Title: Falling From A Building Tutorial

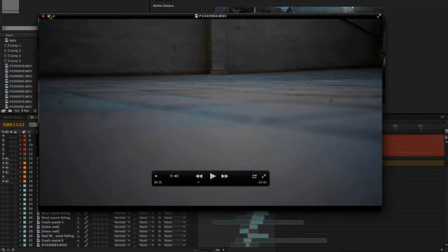(4:24)
Yeah, that's it. So you see, it's even not close to falling down.
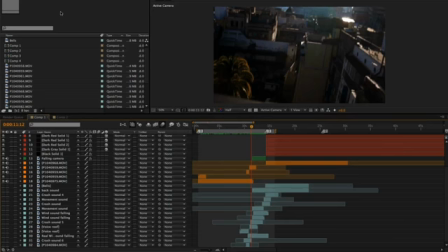(4:31)
It's just like you even hear the rope. It wasn't good. So you can see here on this layer most of the stuff I did. The first thing that was the most important is the acceleration. So I accelerated the movie.
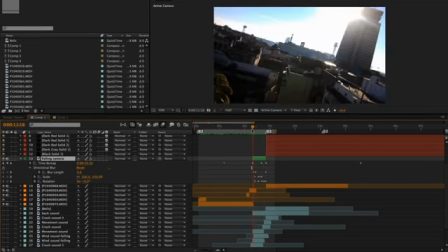We can have a look to see like the differences.
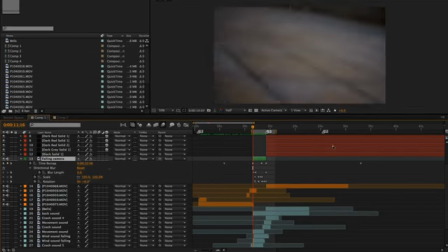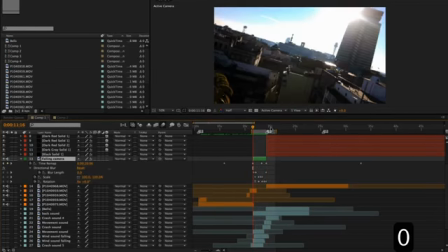(5:06)
you see, it's really much more faster. I did some time remapping.
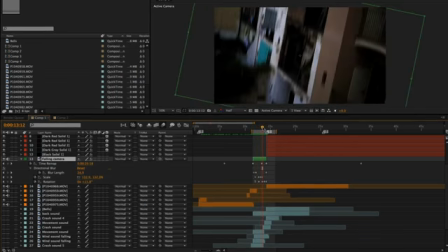(5:11)
With this time remapping, you can see that the speed of the camera is accelerating until this point and from this point on.
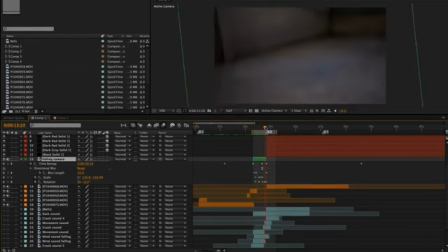(5:20)
So all the time it's accelerating and accelerating, like an object which is falling from the rooftop would really be. So the time remap was just around speeding things from the start till the end.
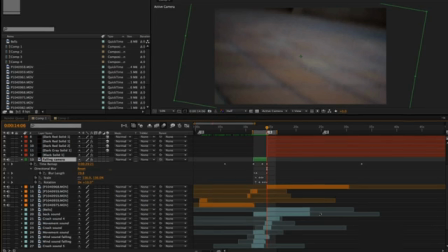(5:36)
Then I did more or less the same thing with blur, directional blur, which is like a motion blur.
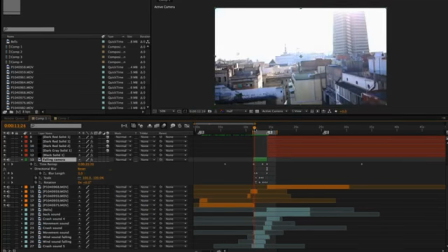(5:44)
So it starts with small amount of motion blur,
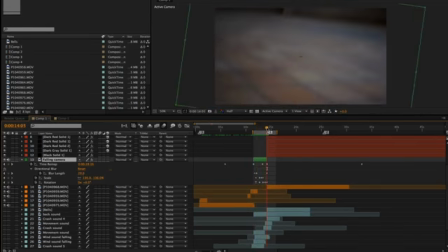(5:48)
and as it gets to the ground, the motion blur gets more and more and more.
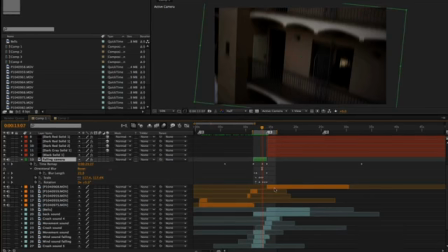(5:55)
Then I did a scale and rotation a little bit on the footage, so it will be more like random and the falling will be more like reliable.
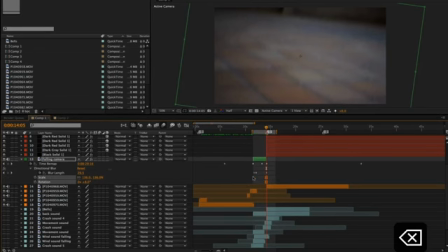(6:09)
You can see without the scaling and rotation how it looks like.
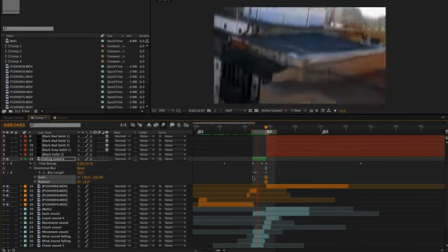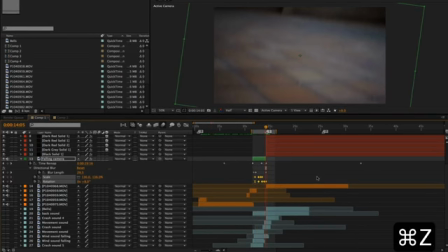(6:24)
Not really, well, you think it's falling or it's in the air, and with the scaling and rotation, it just gives it a little bit more life.
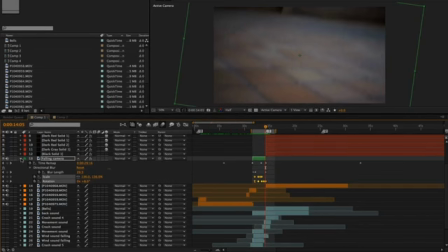(6:41)
So when I had all the footage and the shots ready, everything looked like that.
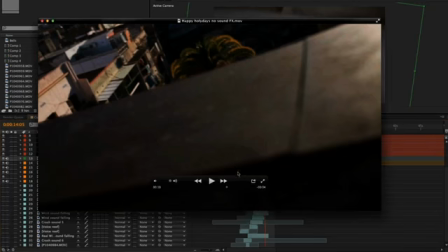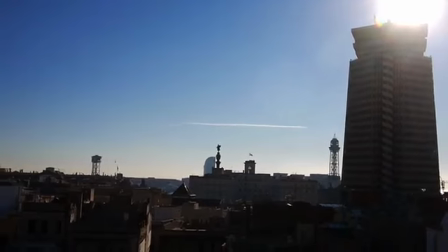(6:55) I just wanted to wish everybody
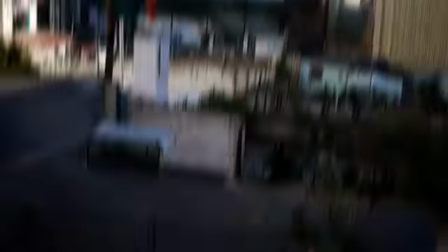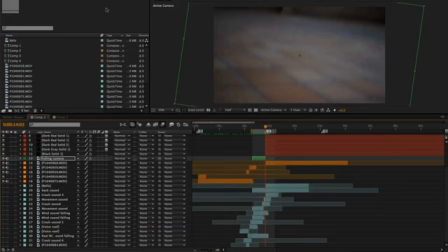(7:04)
and it wasn't that good. I wanted to enhance all the sounds and work a little bit more on the sounds. So what I did, I took a few sounds that earlier I recorded on the rooftop, just put it one on top of the other to make like a sound sheet,
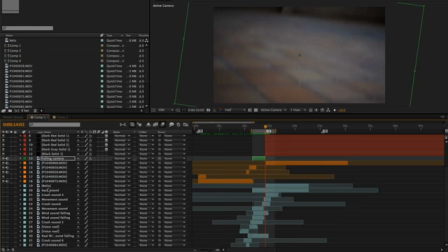(7:21)
something more nicer and whole with the sounds.
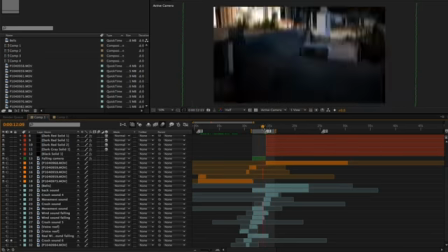(7:27)
Okay, so I had some crashes, crash sounds,
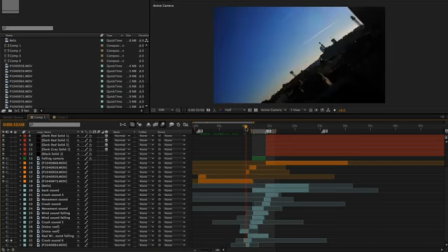(7:33)
you see, just to enhance when the camera starts shaking.
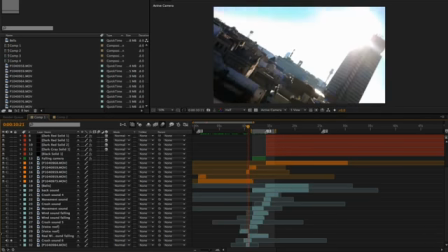That's wind sound, so like when the camera is moving, you'll hear more the wind.
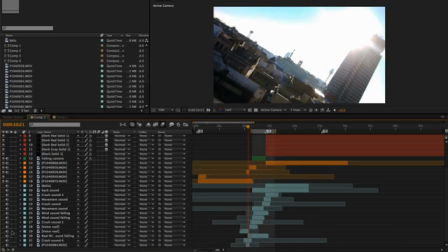(7:55)
That's it. I wanted to enhance also my reaction to the camera falling.
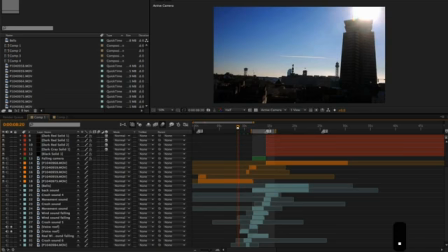(8:03)
Looks like that.
Shit. No, fuck. No.
Yeah, funny. And that's more crashes.
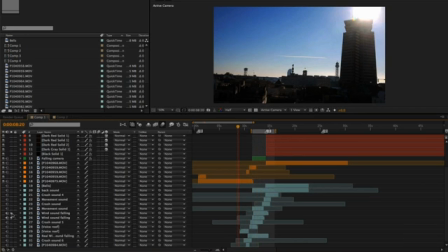(8:22)
And this sound was to imitate the sound of the wind while the camera is falling down.